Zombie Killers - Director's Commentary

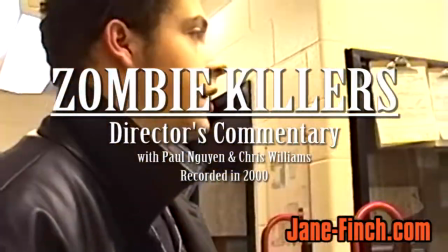[0:00]
Hello, welcome to Zombie Killers Director's Commentary,
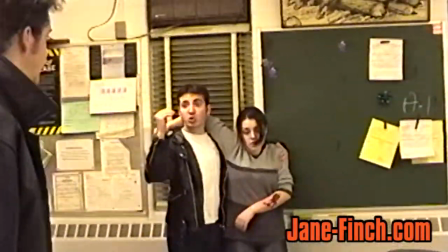[0:05]
a PVE motion pictures production, directed by me, Master Director Paul Nguyen.
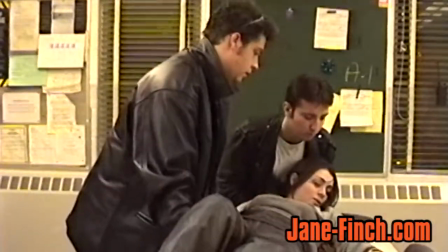[0:14]
And me, Master Director, actually not Master Director, but Master Art Stunt Choreographer.
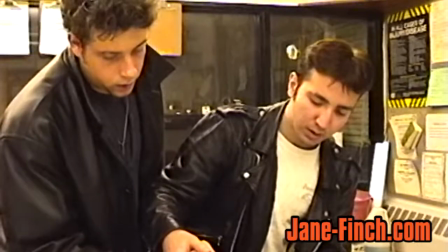[0:22]
My ass. Christopher Williams. Lies, all lies. Okay, explain this scene.
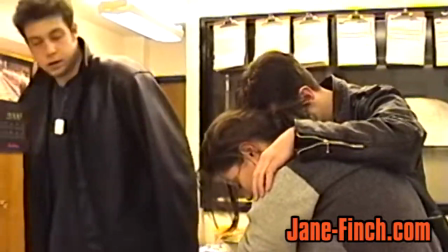[0:28]
Originally, we shot the three main characters, Justin, Farouk, and what's the guy's name?
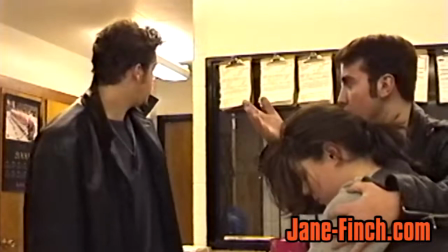[0:35]
Alisa.
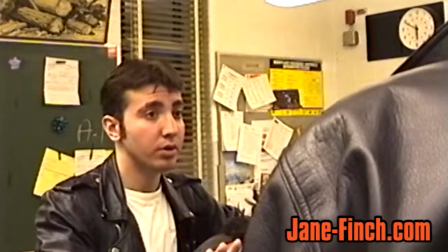[0:37]
Yeah, originally Robin Howell was playing her part, and Mark Sims was playing Farouk's part.
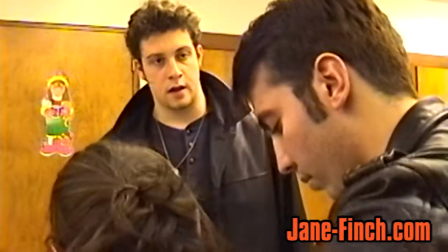[0:45]
Or whatever. Yes.
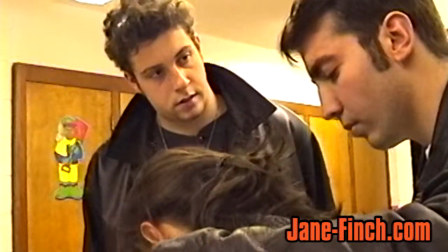[0:47]
But yeah, they got replaced because Robin wasn't available, and Mark just sucked at acting.
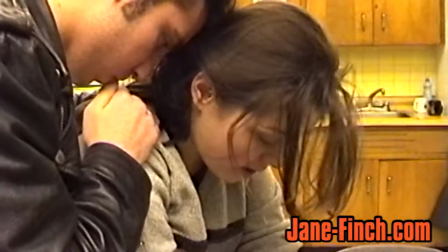[0:55]
All right. So yeah, I'm saying you suck, Mark. You know, you're a good fighter and all that, but you can't act.
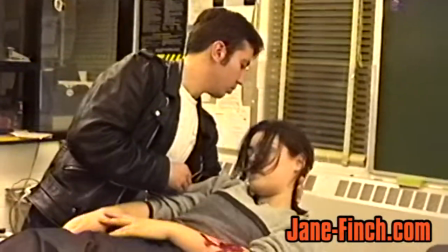[1:02]
Anyways, go on. Another reason why is the same day that we did it, it didn't take off too well,
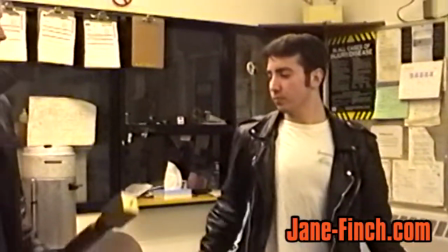[1:08]
was very early when we did the original first shot, and sort of like everybody was kind of drained.
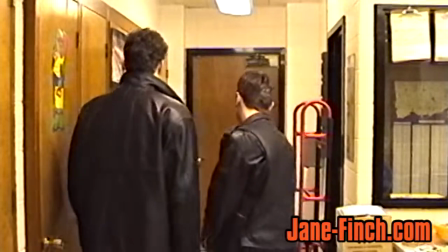[1:16]
So that's why it kind of not offsetted to start up on here.
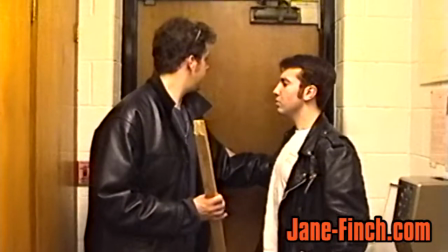[1:21]
Okay, those sticks we just found in the room.
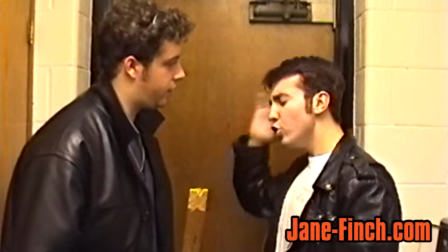[1:27]
It was a good, I think Justin and Farouk were, what do you call it when they're like good buddies?
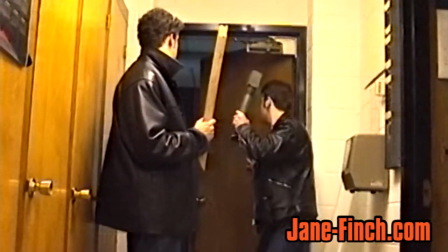[1:35]
They had chemistry, yeah, they had good chemistry. The leather jackets was a coincidence, and I think that helped the picture a lot, you know, set the tone and the style of the film.
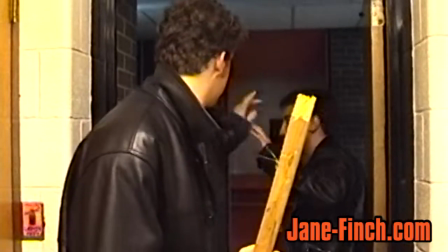[1:45]
And overall, this production, I believe, is far superior than to School of the Dead.
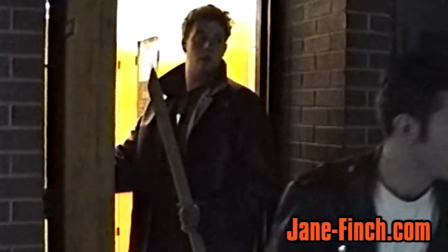[1:53]
Way far superior than School of the Dead. This was technically superior, and the acting was better, you can say.
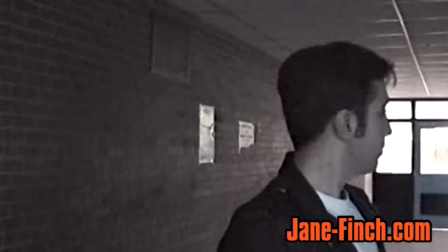[2:02]
Yeah, it was better, much more better than Okay, I like the textures on the wall here, the lighting from the hallway.
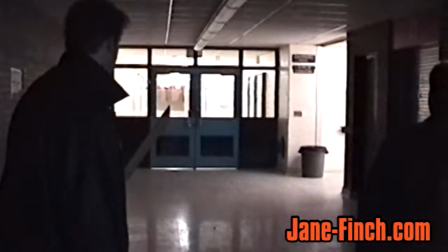[2:11]
Yeah, I like the glare on the floor, on the ceiling. It's a nice effect.
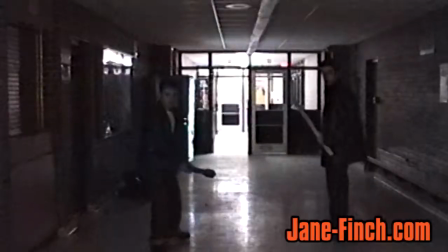[2:16]
And okay, we got that club that Farouk is holding from the janitor's room.
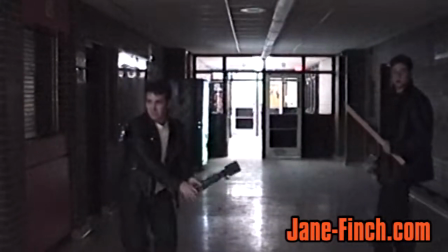[2:22]
What else? Say something else interesting. Anything interesting.
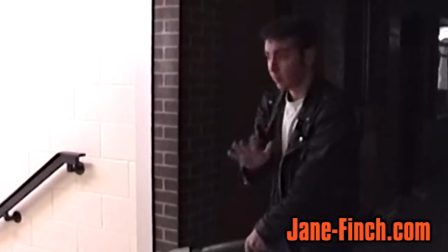[2:27]
We had to get Ralph to turn off the lights in the hallway. Thanks to him. Thanks to Ralph and all the janitor staff.
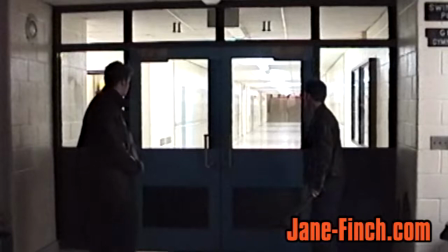[2:34]
They've been for their patience. Yep. Putting up with our crap and our mess.
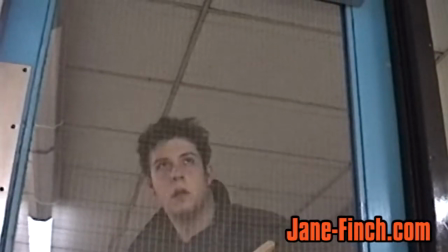[2:40]
Okay. Here we just want to get kind of inside-outside look.
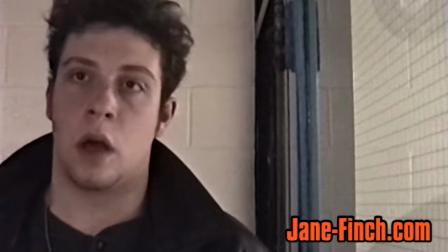[2:46] I don't see anything.
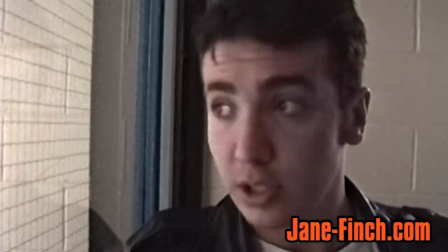[2:50]
At first we didn't know, after they opened the door you'll see the first zombie of many to come,
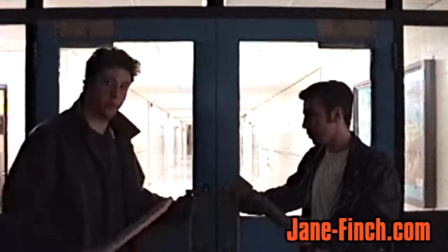[2:56]
but at first we had no idea how we wanted them to pop out, and I believe this one played off pretty effectively,
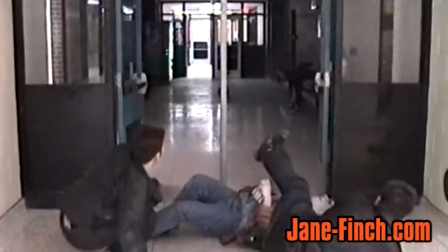[3:02]
as you can see. Yeah, I wanted them to trip over the zombie. This is a nice shot.
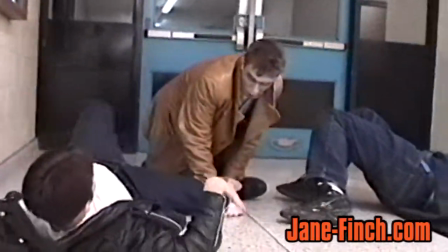[3:08]
Jesse was a fantastic zombie. He's really into this acting stuff, so props to him.
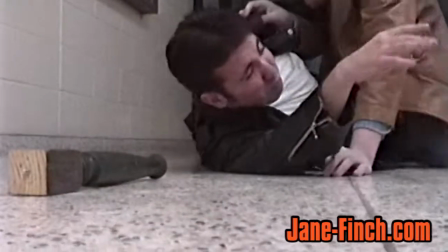[3:16]
He's also a hilarious person, almost like his brother. Okay.
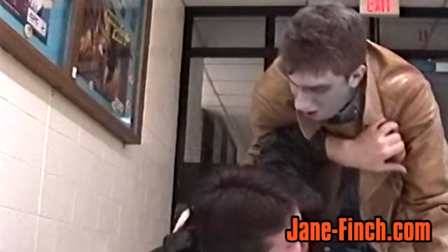[3:22]
This...
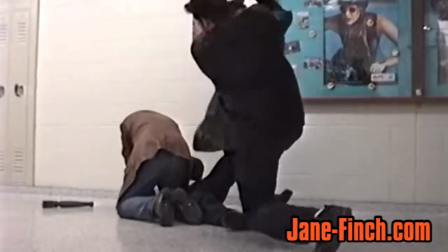[3:26]
the makeup, talk about the makeup. Oh wait, the stick. That was already pre-broken in half.
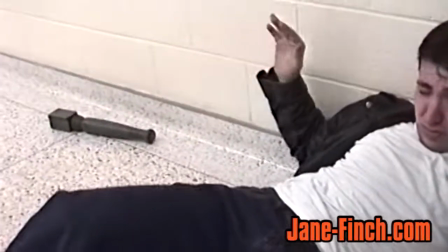[3:32]
And Justin was just holding it in the middle, and he cracked it hard on his brother's back.
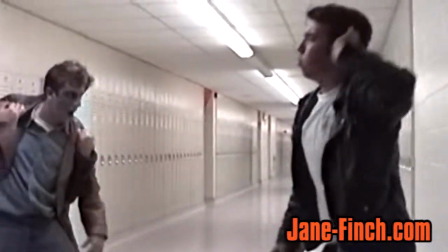[3:37]
But it wouldn't hurt, it didn't hurt. In this production, no one really, really got hurt. Yeah, well...
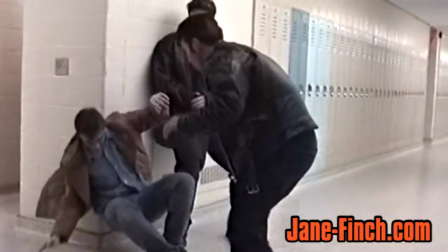[3:42]
They got hurt, but they really... Not really got hurt. Yeah. Yeah. Okay.
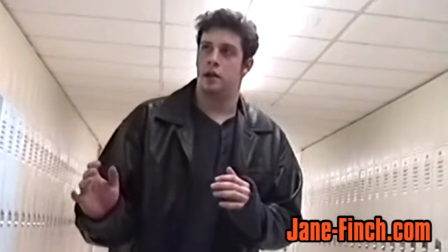[3:47]
I added the swearing in because I thought, you know, it would be more realistic and, you know, action-packed and all that.
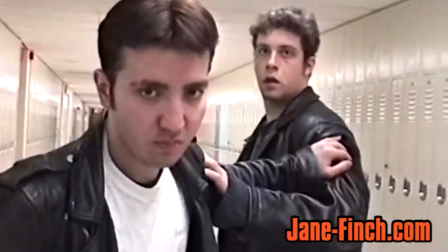[3:54]
Okay, the first day of filming stopped at this point, right here, before the hit.
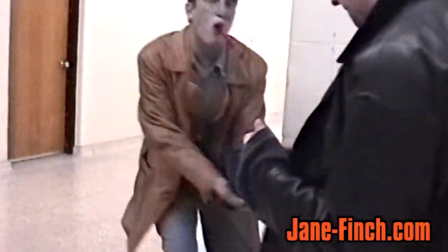[4:00]
There you go, that's the second day of filming. And this whole special effects scene took an entire day.
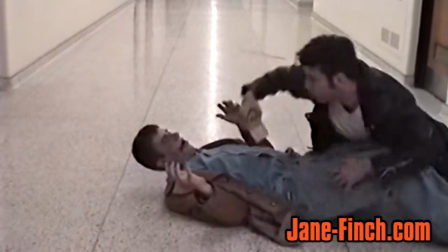[4:07]
It was, like, so hard.
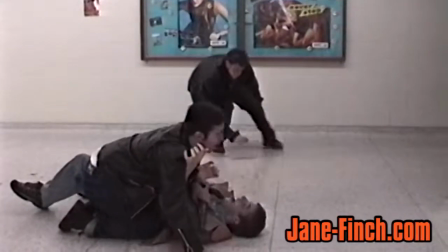[4:10]
Jeez, man. Talk about... The cranberry? Yeah, there's a whole bunch of problems us getting with the cranberry as we use for blood,
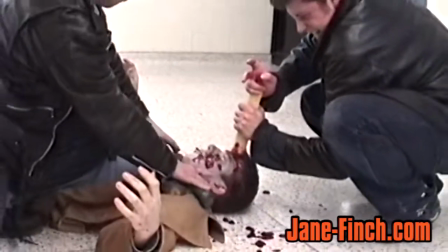[4:19]
as well as trying to get the actors in each shot that took place on a different day.
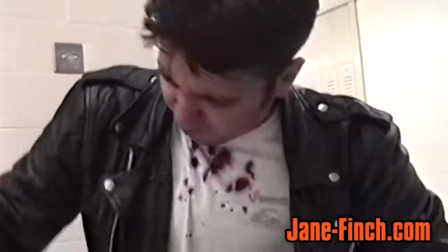[4:25]
Was also hard to get the actors or the zombies' face makeup to look exactly the same.
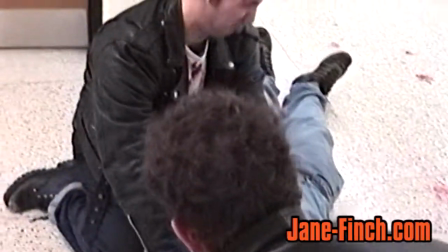[4:30]
Okay, let's just talk about the current on-screen images. So, yeah.
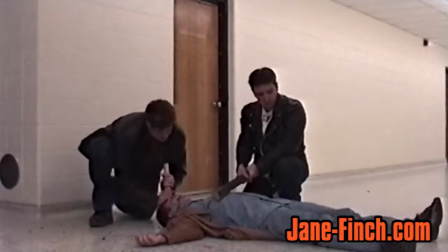[4:37]
we put a pillow inside there so Farouk could actually hit it really hard.
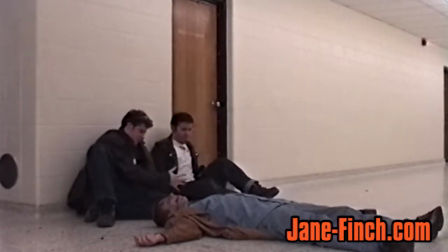[4:44]
When you saw the blood splatter, it was actually Chris's hand holding the cranberry, and he shot it up.
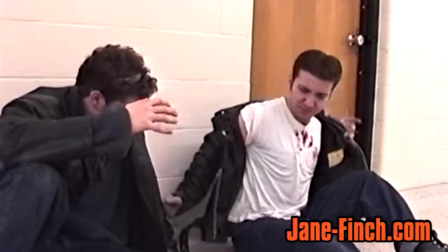[4:50]
Yeah. So that's how we did that effect. I like this part.
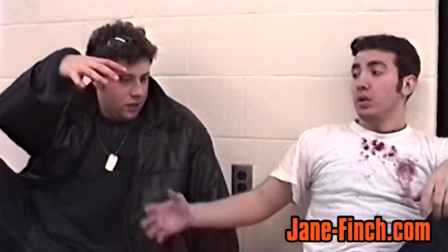[4:55]
This is improv on their part. the handshaking shows camaraderie and friendship and all that.
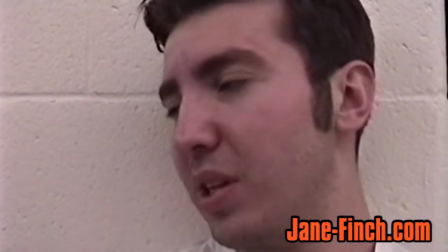[5:04] What are you looking at? Nothing. Anyways.
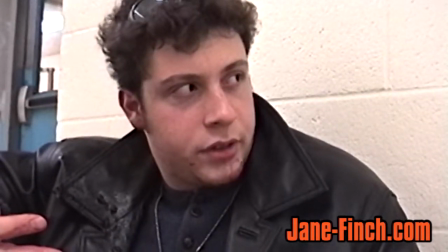[5:09]
Yeah. Yeah. For the most part, they made up their lines. Like, they knew what they were going to say, but they made up the actual dialogue.
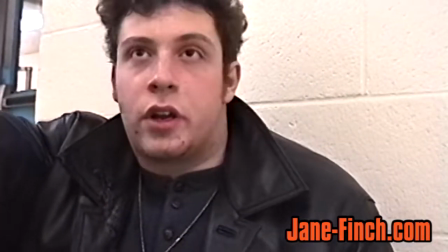[5:16]
Again, we had the script, though, but... You can put them in there. Yeah. There were some complications.
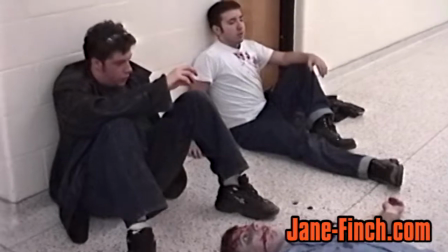[5:21]
No, I'm just... joking. This is good. Jesse keeps his eyes open, never blinks.
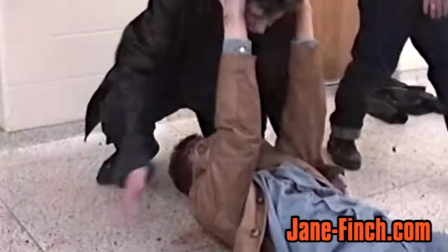[5:28] Pop.
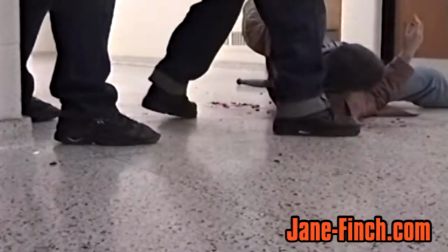[5:32] It's a heart.
Oh, this kick? I didn't think it turned out that well. We had to practice many times, but it's all right.
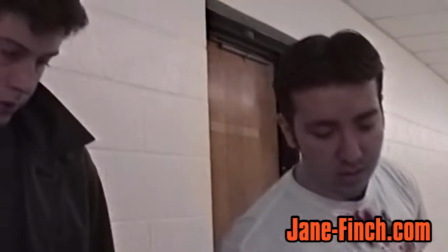[5:38]
About 3 or 4 times. Yeah. Yeah, I think this first action scene was choreographed really well.
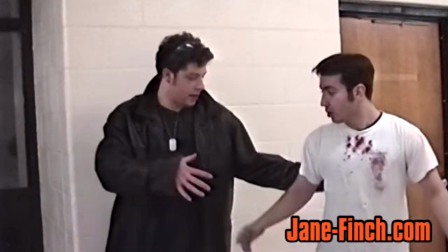[5:49]
Yeah.
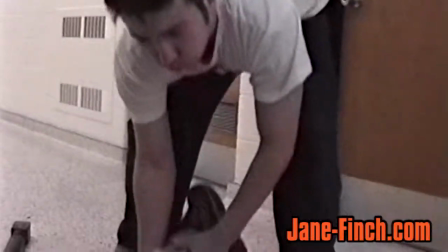[5:53]
I think Farouk helped this picture a lot, eh? Yeah. His acting, his natural acting ability, star quality, and all that.
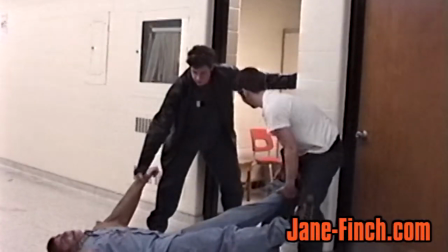[6:01]
Teaming up him up with Justin was just... Yeah, Justin, another high-caliber Oscar-worthy actor.
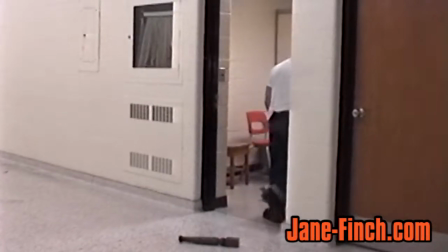[6:08]
Yeah. Yeah. Teaming them up was probably one of the best things he did.
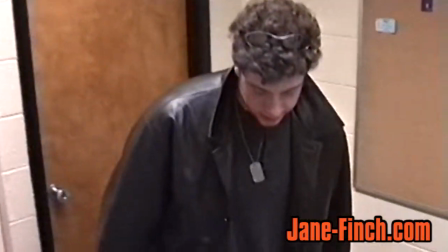[6:13]
And yeah, Farouk, I met Farouk last year in drama, in grade 11 drama.
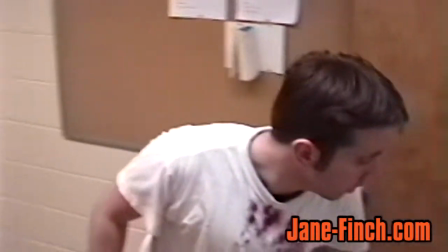[6:18]
We did that play called Once Was Blind. Yes. And Farouk was playing a character named Blake, this blind man.
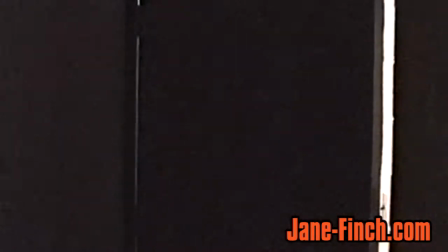[6:25]
And yeah, that's when I noticed Farouk was really interested in acting. We started talking, and we planned to do a film together.
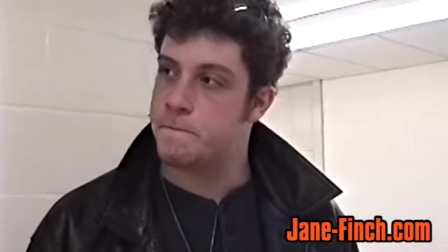[6:31]
And he was interested in martial arts also, and we wanted to do like an action film. But then he had to go to co-op. And then And yeah, it was a fluke.
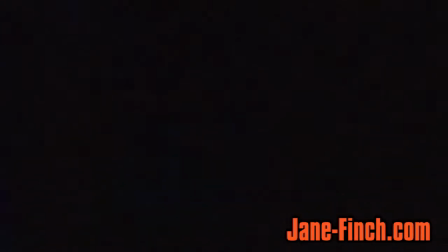[6:39]
The first day of shooting, we actually bumped into him, and then that's when we replaced Mark's role on the first day.
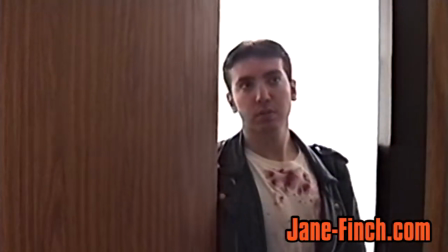[6:46]
Like, I don't know. It was unexpected. It just happened. And he said, "Sure, okay, I'll act in it."
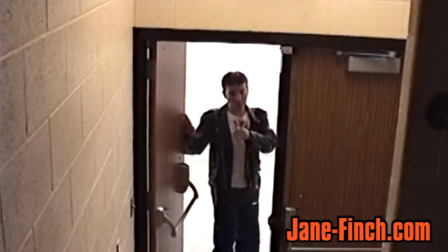[6:52]
Here's the third day of shooting, and this,
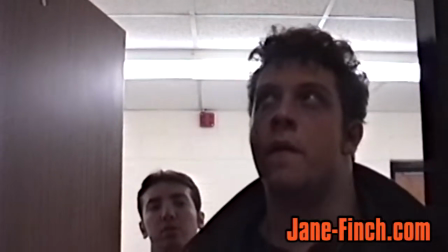[6:57]
we had to wait because there's a basketball game going on, and we had to wait for all the people to shuffle out and everything.
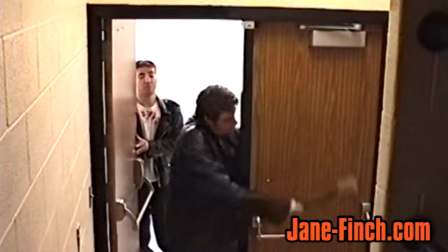[7:03]
It was quite noisy, and we almost got kicked out. Yeah. The principals thought we were just...
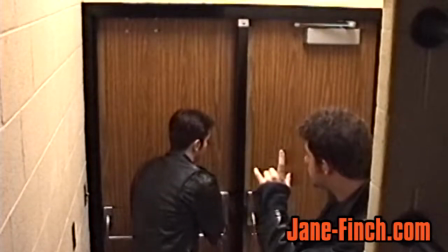[7:08]
We were just causing trouble. Yeah. We were really there doing something constructive with our time.
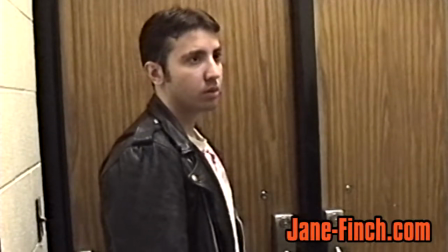[7:15]
Yeah, sure. Come on, this is dry, man. Talk some more.
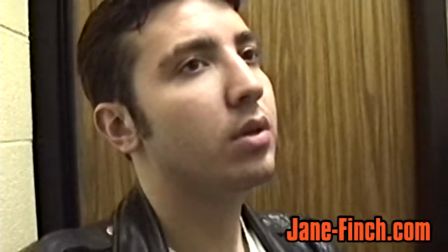[7:20]
I don't know. What the hell? What else? What else going on? Yeah, our crew was just waiting on the stage, hiding behind things.
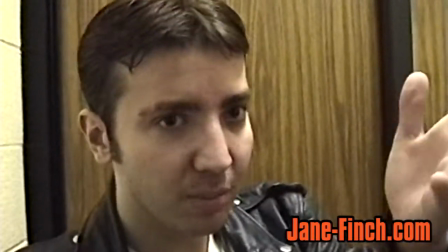[7:26]
They're so nosy, you know? They always want to watch the filming happening and everything.
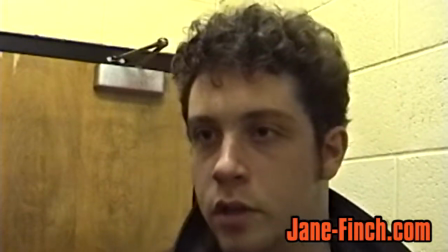[7:31]
But yeah, they hid behind things. Paul's always shouting at them, trying to get them out of the way.
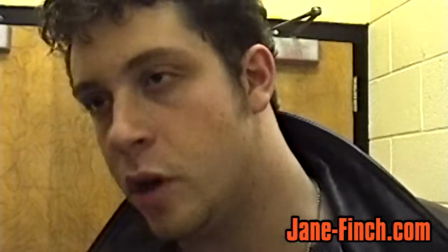[7:36] Well, okay. We need to find food, or we can't live here. Simple as that.
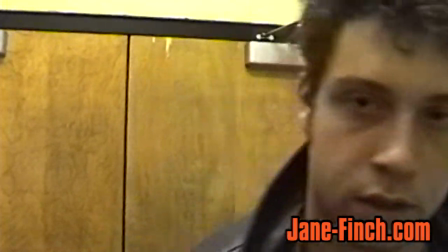[7:40] We don't have much of a choice.
And what else?
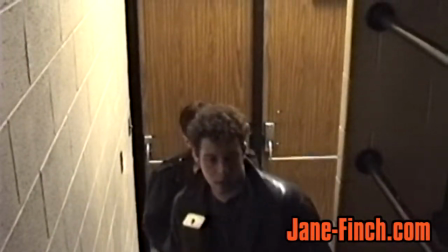[7:47]
Okay, they're gonna go up to the stage. I like that shot.
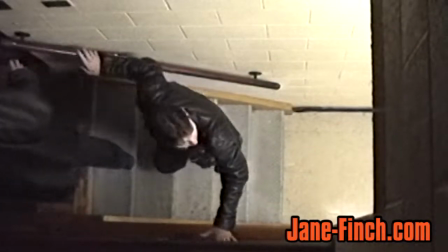[7:53]
There was a ladder on the wall. Yeah. Climbed up to do some nice overhead shot, some variety, some style to the movie.
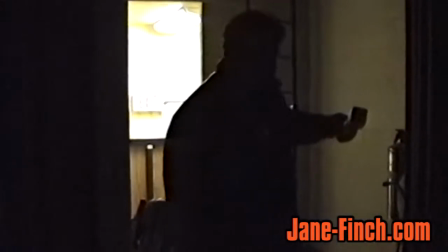[8:03]
This part's nice, the way the black and the light. Yeah, just I like collide.
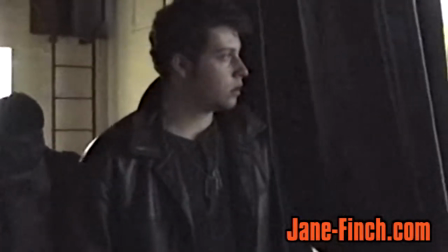[8:07]
This part where Justin looks from the curtain and it reveals the whole landscape, the whole scene of the cafeteria.
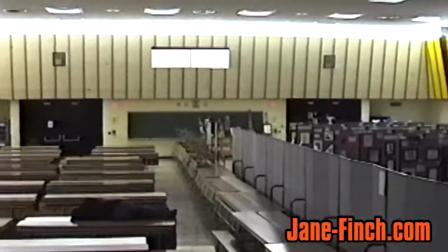[8:16]
And this is when the art exhibit was happening.